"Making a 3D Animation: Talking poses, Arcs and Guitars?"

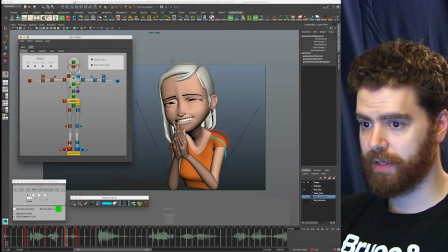8:18 And I'm going to select her shoulders.
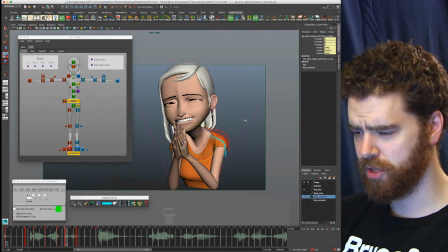8:24 Use the rotation control, which is huge for whatever reason. I don't know what's going on there. Okay. And right, let's go back to our beginning here. So
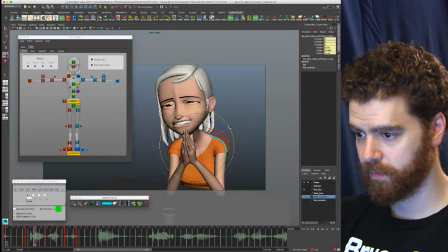select both of these. Should, I think, be able to get these to rotate together.
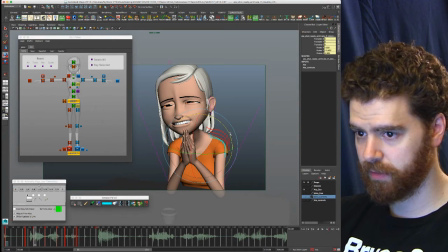9:02 So change it to a world axis. No, I guess not. All right, we'll do them one at a time then.
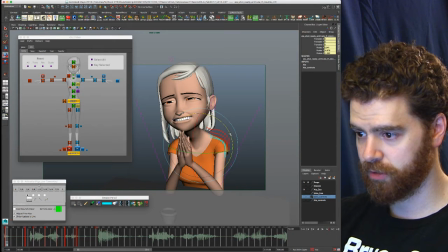9:18 So I'm going to pull them up a little bit in this first shot just so that it feels like the shoulder's what's driving the motion there. So this is a big movement here, right?
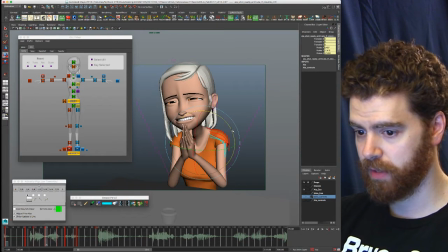9:41 So I'm going to leave this in here because this is sort of a nice big pose, and we would see her hopefully drive into this pose. I might pull her shoulders up a bit more to help indicate that's going to happen. Boom, boom. And then
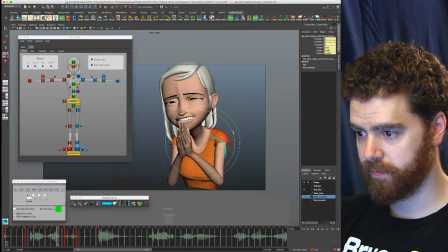I want to give it some sort of like settle. So does she go a little bit more?
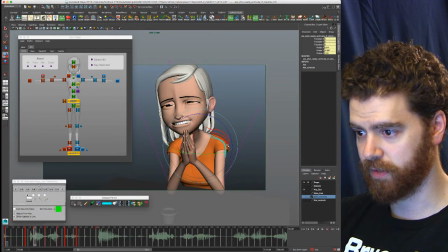10:12 You know, like, so that it feels like there's somewhere, it's not just locking.
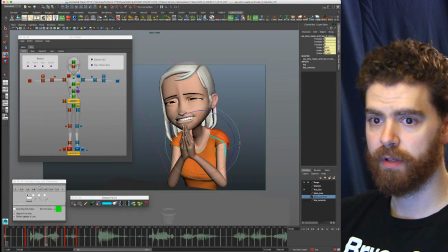10:19 And you see, I took the shoulder, and I'll try to get in camera here.
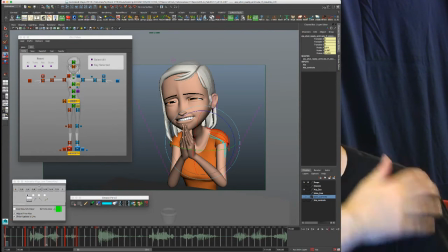10:25 The shoulder came up,
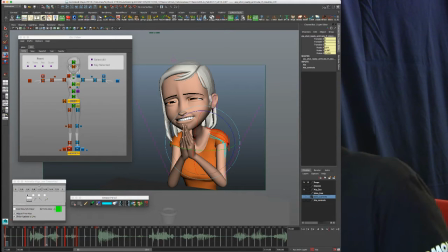10:28 and then I moved it just forward a little bit so that it has a little bit of a circular motion happening.
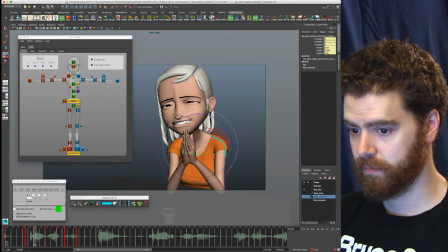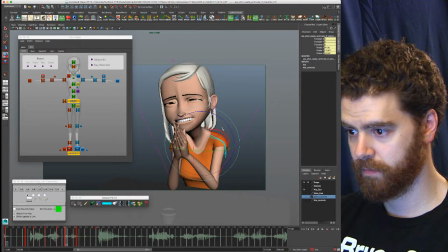I'm just trying to carry that forward to the next frame.
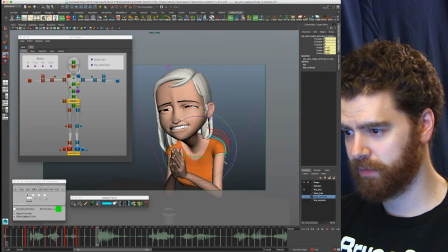11:04 I'm trying to think about what I want to do here. I think I'm going to leave this for now because I don't have the rest of her keyed in after that.
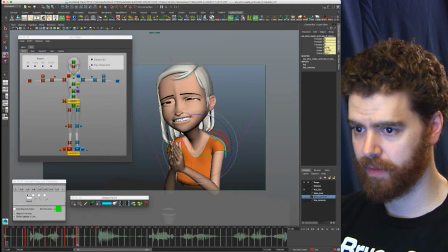11:13 So I'm going to hold on that. All right, I'll go back to my first frame here. I'm going to clear this out now. And let's just see what her shoulder is doing. Clumsy.
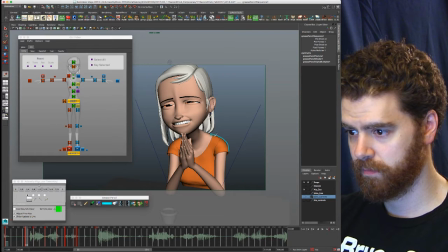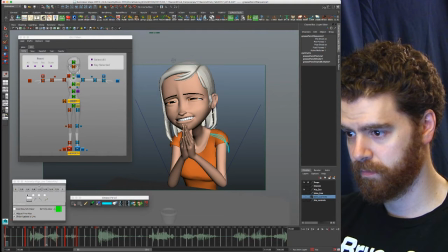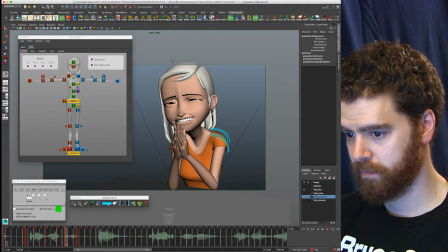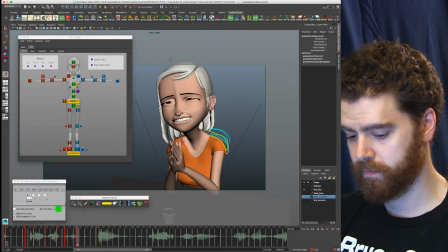Okay. And let's see our next frame where we sort of landed before.
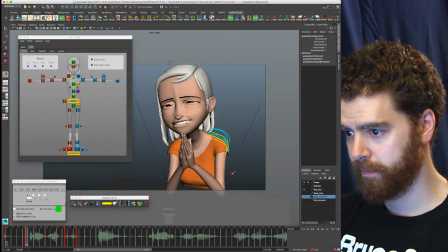12:16 She's there. So I'm just trying to see how this is moving through space.